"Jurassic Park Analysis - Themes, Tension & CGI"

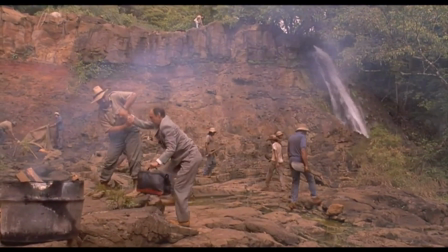[8:20]
We see that he's clumsy and we really don't like him. That isn't to say we hate him.
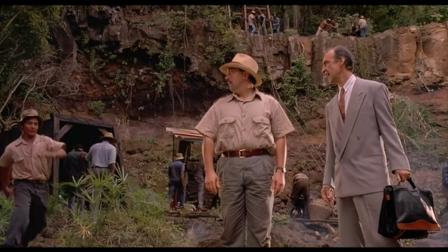[8:25]
He isn't a tremendously terrible bad guy, but he isn't a good guy. We don't like him and we think that something bad is going to happen to him.
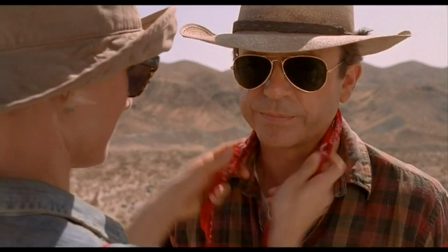[8:33]
This directly contrasts with Dr. Alan Grant and Ellie Sattler, who are seen working where they are most at home, in the field.
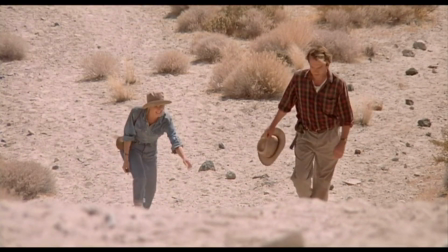[8:41]
This first scene of them shows that they're hardworking, get along well, they're smart, they're funny, and all around are perfect characters.
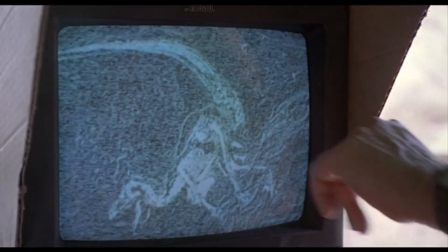[8:48]
They're there for us to like, care for, root for, and love to see on screen.
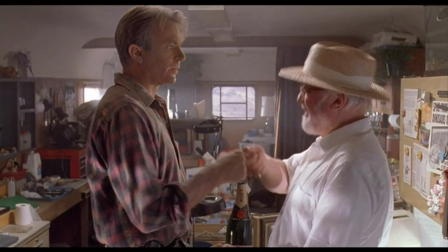[8:53]
Later in that scene, we meet John Hammond and have another character to root for, but not in the same degree.
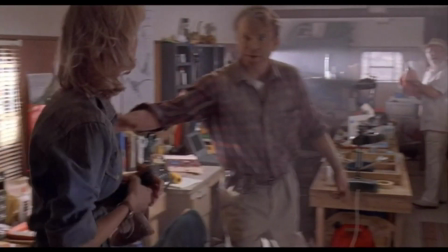[8:59]
He's fun, but he isn't relatable. We're not drawn to him in the same way that we are to Alan and Ellie.
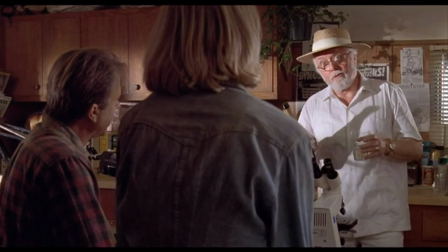[9:04]
He has a sense of power to him and a sense of superiority. He's excessively rich and he appears to be in a different league.
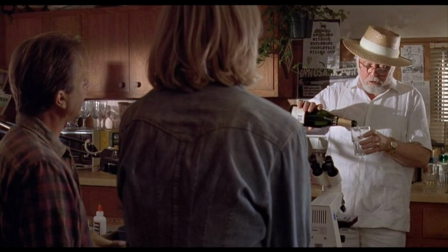[9:11]
With that in mind, we still like him. Although we may not be rooting for him as much, we still want him to succeed, although there is something fishy about him.
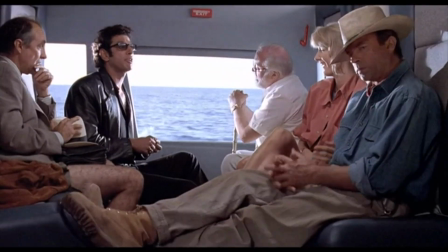[9:20]
That's all we're going to discuss in terms of introduction, but next time you watch the movie, pay attention to every character's introduction and see that they are all great.
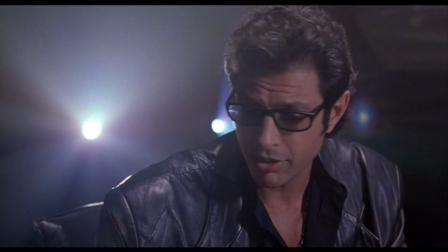[9:29]
From the soundtrack played when we meet them, to how they are framed, it's all significant and it's all great.
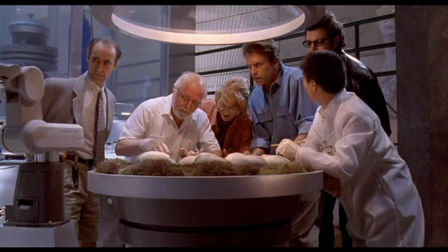[9:35]
The entire movie is full of great and innovative ways to build suspense.
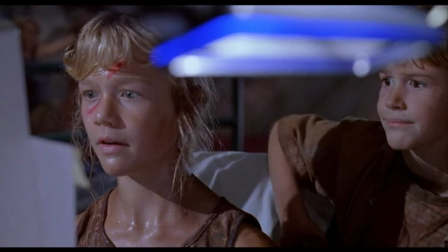[9:38]
However, going through scene by scene would be pretty redundant, especially because of how similar Spielberg's technique is in each of these scenes.
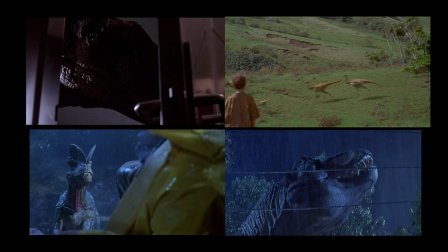[9:46]
He shows that there is danger, he shows that danger, and then shows people's reaction to that danger.
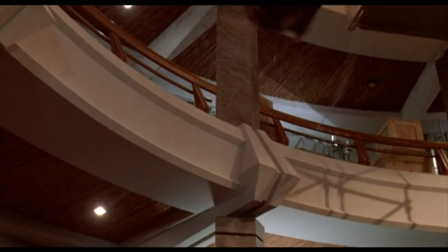[9:52]
Spielberg was able to do this so effectively, and let me just say that there's nothing wrong with him reincorporating his style and his technique.
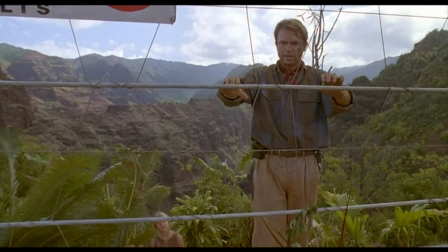[9:59]
If it ain't broke, don't fix it, and this is certainly not broke. But let's move on and talk about computer generation in this film.
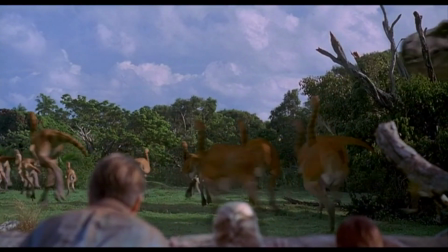[10:07]
This movie is a milestone for computer generation, and for good reason too.
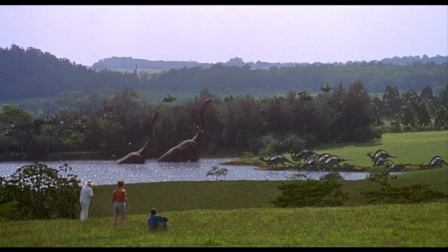[10:12]
Despite this movie coming up on its 23rd birthday, the CGI looks just as good as most movies we see today.
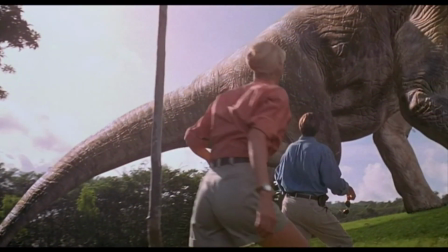[10:19]
This may puzzle some people. How is that possible? Are films regressing?
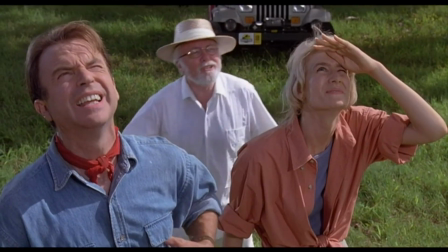[10:24]
Well, no. Did people forget how to use CGI? No.
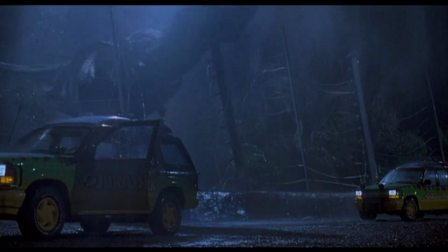[10:29]
Then how come this looks so much better than this? The simple reason is 2 words: Steven Spielberg, and 4 techniques he uses.
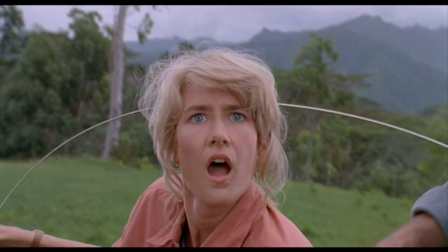[10:39]
The first is what I like to call the monkey see, monkey do technique. The second is his use of obscuration.
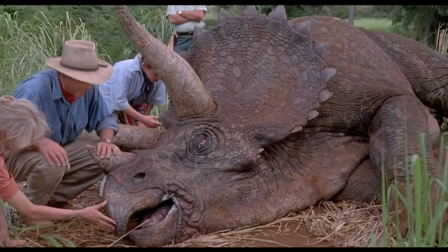[10:46]
The third is his use of distance. And the final one is using it sparingly.
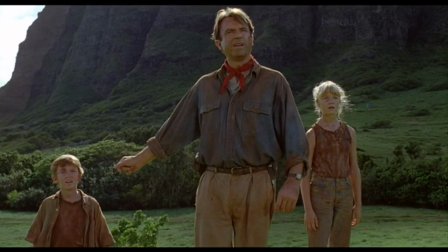[10:51]
But first, let's see how he uses monkey see, monkey do. This goes back to his human storytelling techniques.
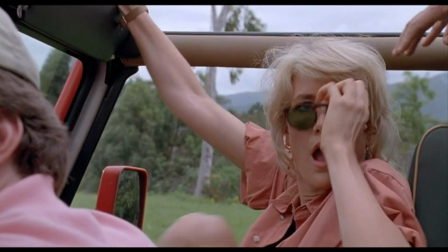[10:57]
In this scene when we first see the Brachiosaurus, what do we see just before? A look of awe and amazement on a speechless Laura Dern and Sam Neill.
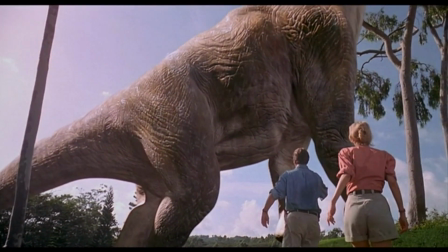[11:06]
They know how impressive this thing is, and that makes us know how impressive it is as well. This is the same technique that sitcoms use to play laughter behind a joke that isn't funny to try and trick audiences into thinking that that joke actually is funny.
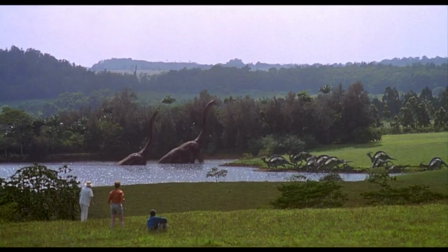[11:20]
The difference is what we're seeing in this movie is absolutely amazing.
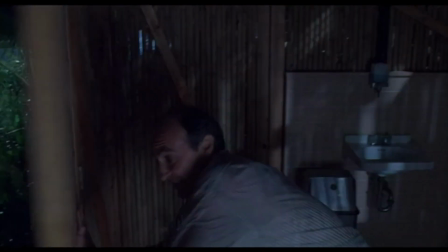[11:24]
In every scene with CGI, we get a character to tell us how to feel, whether that be fright like in the Tyrannosaurus Rex scene, or awe in the one that we just looked at.
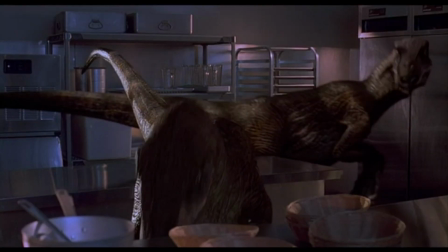[11:33]
In addition, Spielberg shoots all of his CGI dinosaurs with something covering them up.
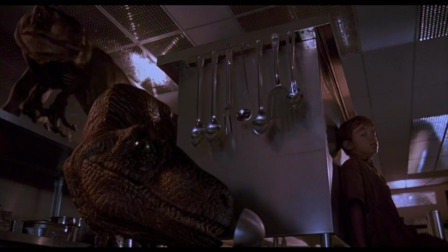[11:38]
This helps to really hide the flaws.
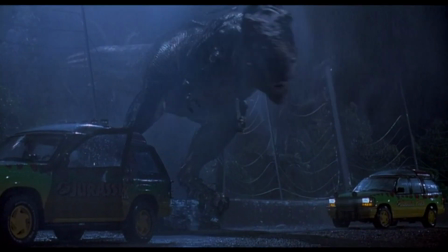[11:41]
For example, in this scene, the tree somewhat covers them up, but a much better example is the T-Rex scene, in which we see rain and fog help hide it.
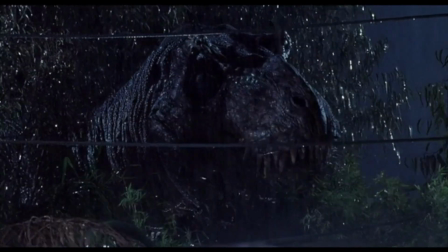[11:50]
It's also shot at night, so the vision is even more obscured. Moreover, the distance from where he shoots the dinosaurs also has some significance.
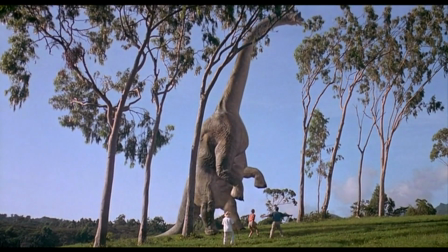[11:58]
It's rare that we get a close-up shot of any dinosaur, and most of them are from a distance.
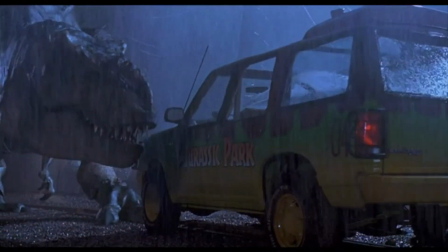[12:03]
This works just like obscuring them. It makes them harder for people to see flaws. These techniques allow Spielberg to cheat technology that wasn't up to snuff.
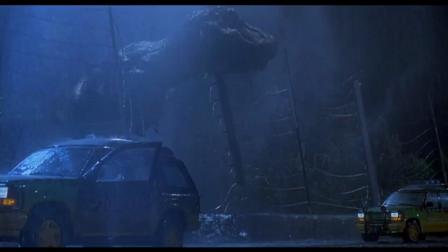[12:12]
He was able to use smart and innovative techniques on his own end that made the technology that was not there, he made it rise up a few levels.
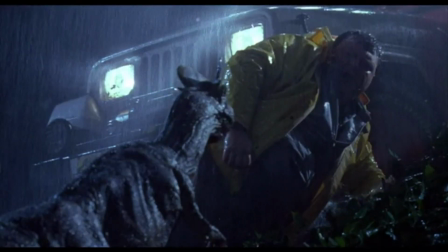[12:20]
But the best technique he uses is his abstinence of using CGI. There are only a couple of minutes that feature any CG at all.